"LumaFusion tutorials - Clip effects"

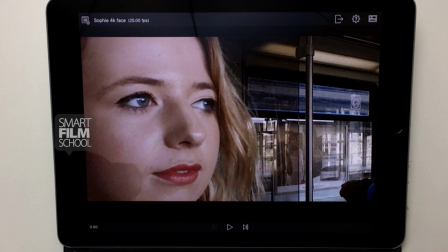In this tutorial, I want to show you a couple of advanced techniques, particularly when working with higher resolution footage, in this case 4K footage. Let's just look at this scene, and I used some similar footage of our subject from the previous lessons
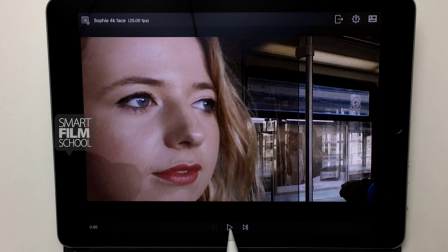to make kind of an introduction sequence for introducing Sophie, for example.
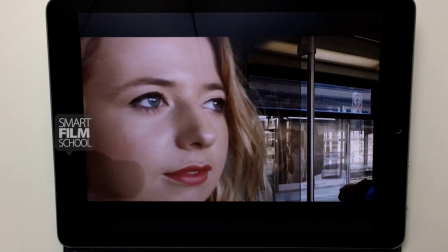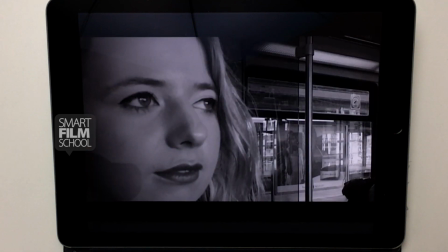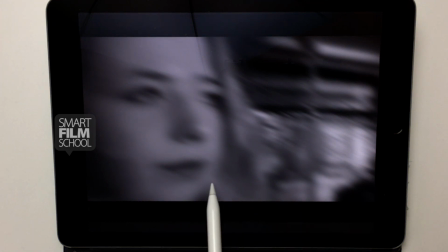So that's just a short edit, but with it I want to show you a couple of techniques,
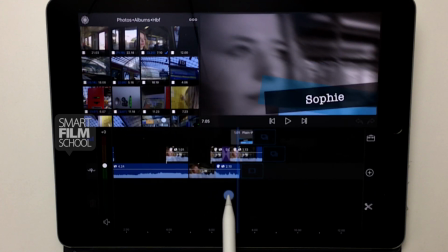one of which is going to be how to add some titles and how to treat maybe
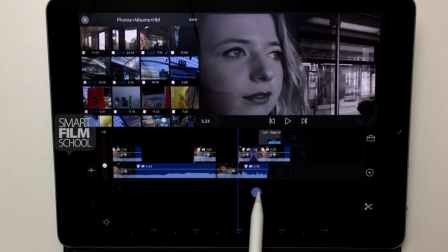an ending of a scene here where it turns into monochrome and then into blur.
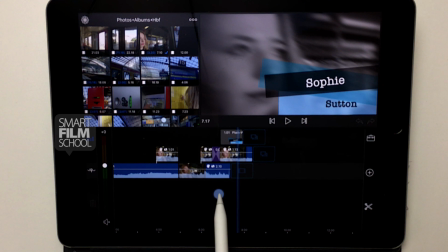That provides a nice contrast for some type that's going to come over. And now we're going to start working with multiple video tracks.
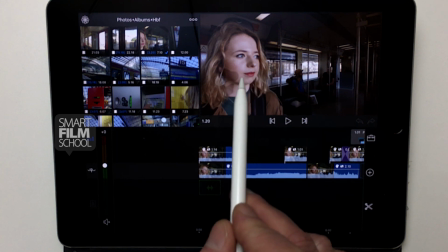And we're going to be grading the footage to get kind of a more cinematic quality color scale to our project.
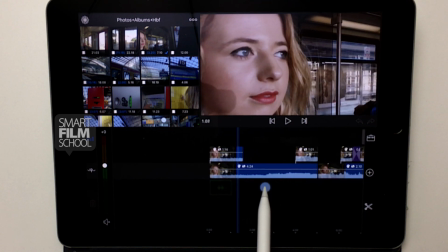I'm going to show you how to basically use two different shot sizes.
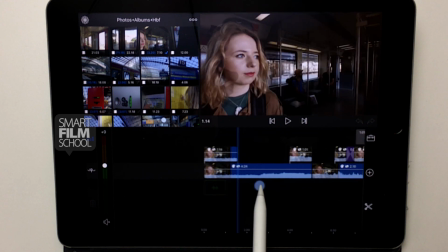Now I showed you that a little bit before, but I'm going to show you it again in a project like this.
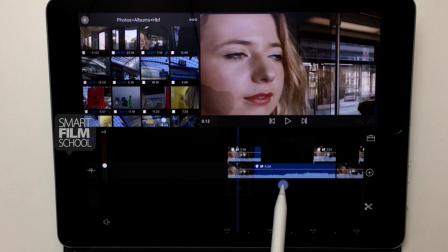And so you want the shot to be continuous,
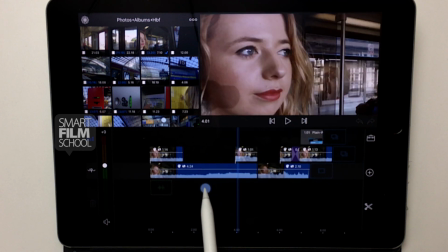but you want it to change as if it was another camera position, when in fact it's just one camera position.
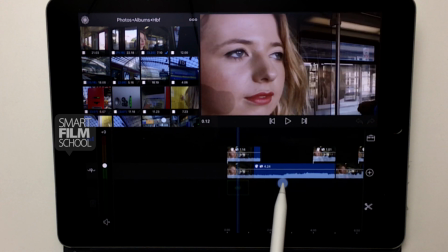And because it's 4K, there's just so much more visual information in the original footage.
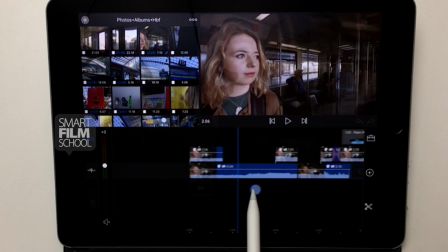So, how do we create something like this?
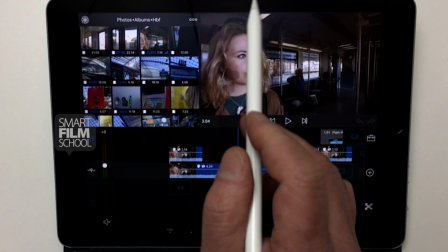Well, let me just go up and make a new project to start from the beginning.
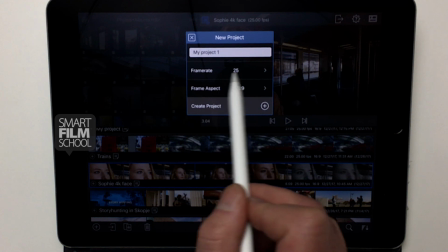In this case, yeah, we'll just call it my project. It's 25 frames per second and 16:9.
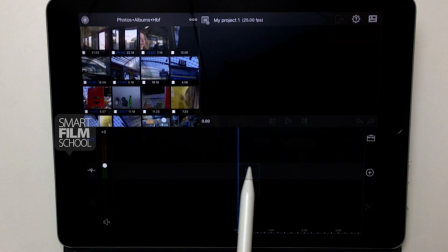Great. That's what my footage is. And here's my first shot of Sophie.
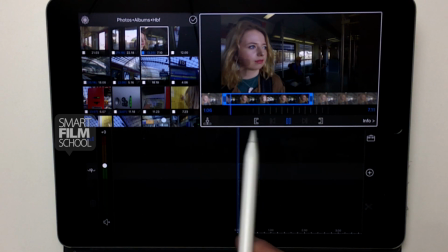I've got an in and out point selected here, from right there to right there.
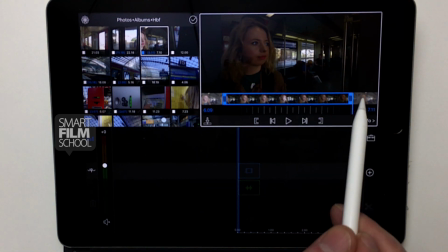I think I need to take it a little bit longer, let it go dark. And then I'm going to drop that to the timeline.
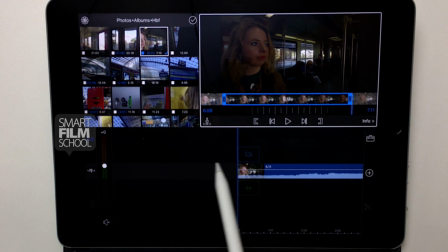So now let's add that shot again on the timeline above with the same in and out point.
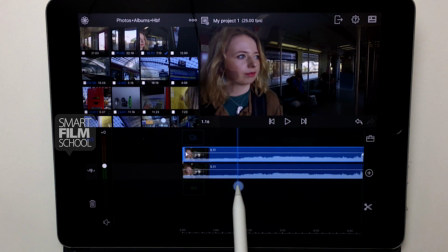And now they are exactly one over the other, and of course the viewer is only going to see the information that's on the timeline above. So what I want to show you is
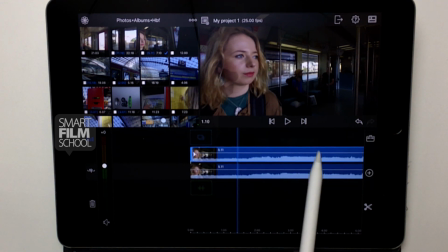that I'm going to cut this clip and I'm going to change the scale.
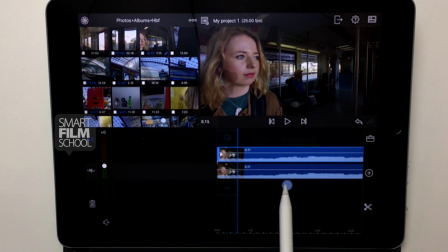So what I'm going to do is I want to start out with her in a large framing.
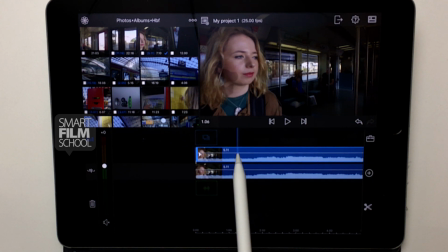Looks like right there's a blink. That might be a good time to cut it. And I can use the scissor icon to do that. And then I can slide this over.
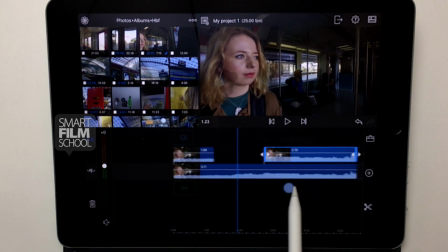And so far nothing has changed visually, but bear with me.
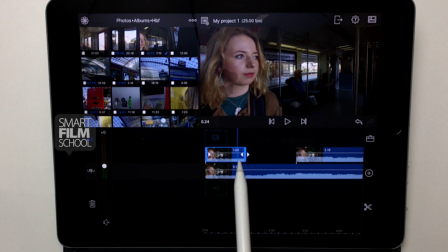Now I can go to this clip, double tap on it, go to frame and fit,
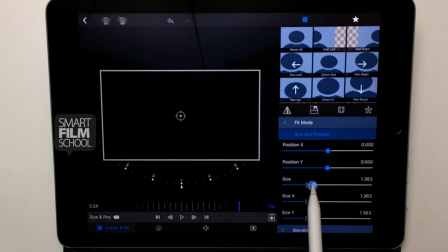and I can change the size of this image.
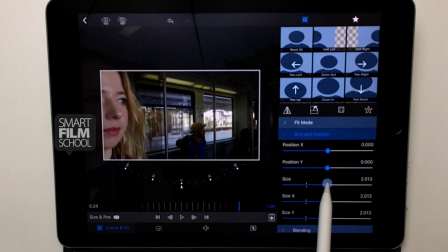I can change that almost to
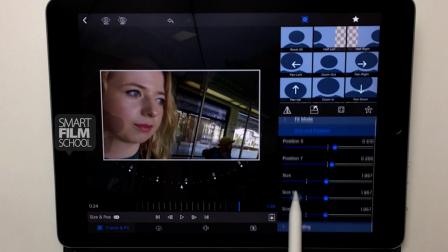%. And do I want rotation? I don't think I really do.
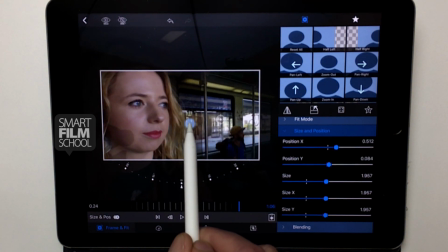But I want to reframe that with some look space so she's looking out.
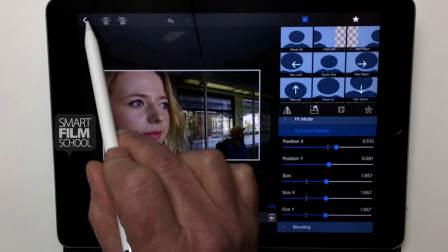Okay, so that has been resized.
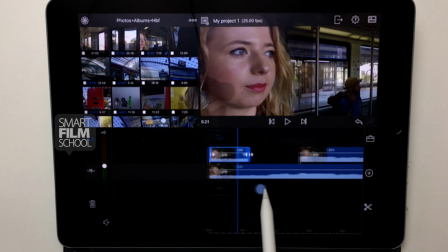That top clip now, because it's above the base clip, is what a viewer will see first. The same shot in the same time.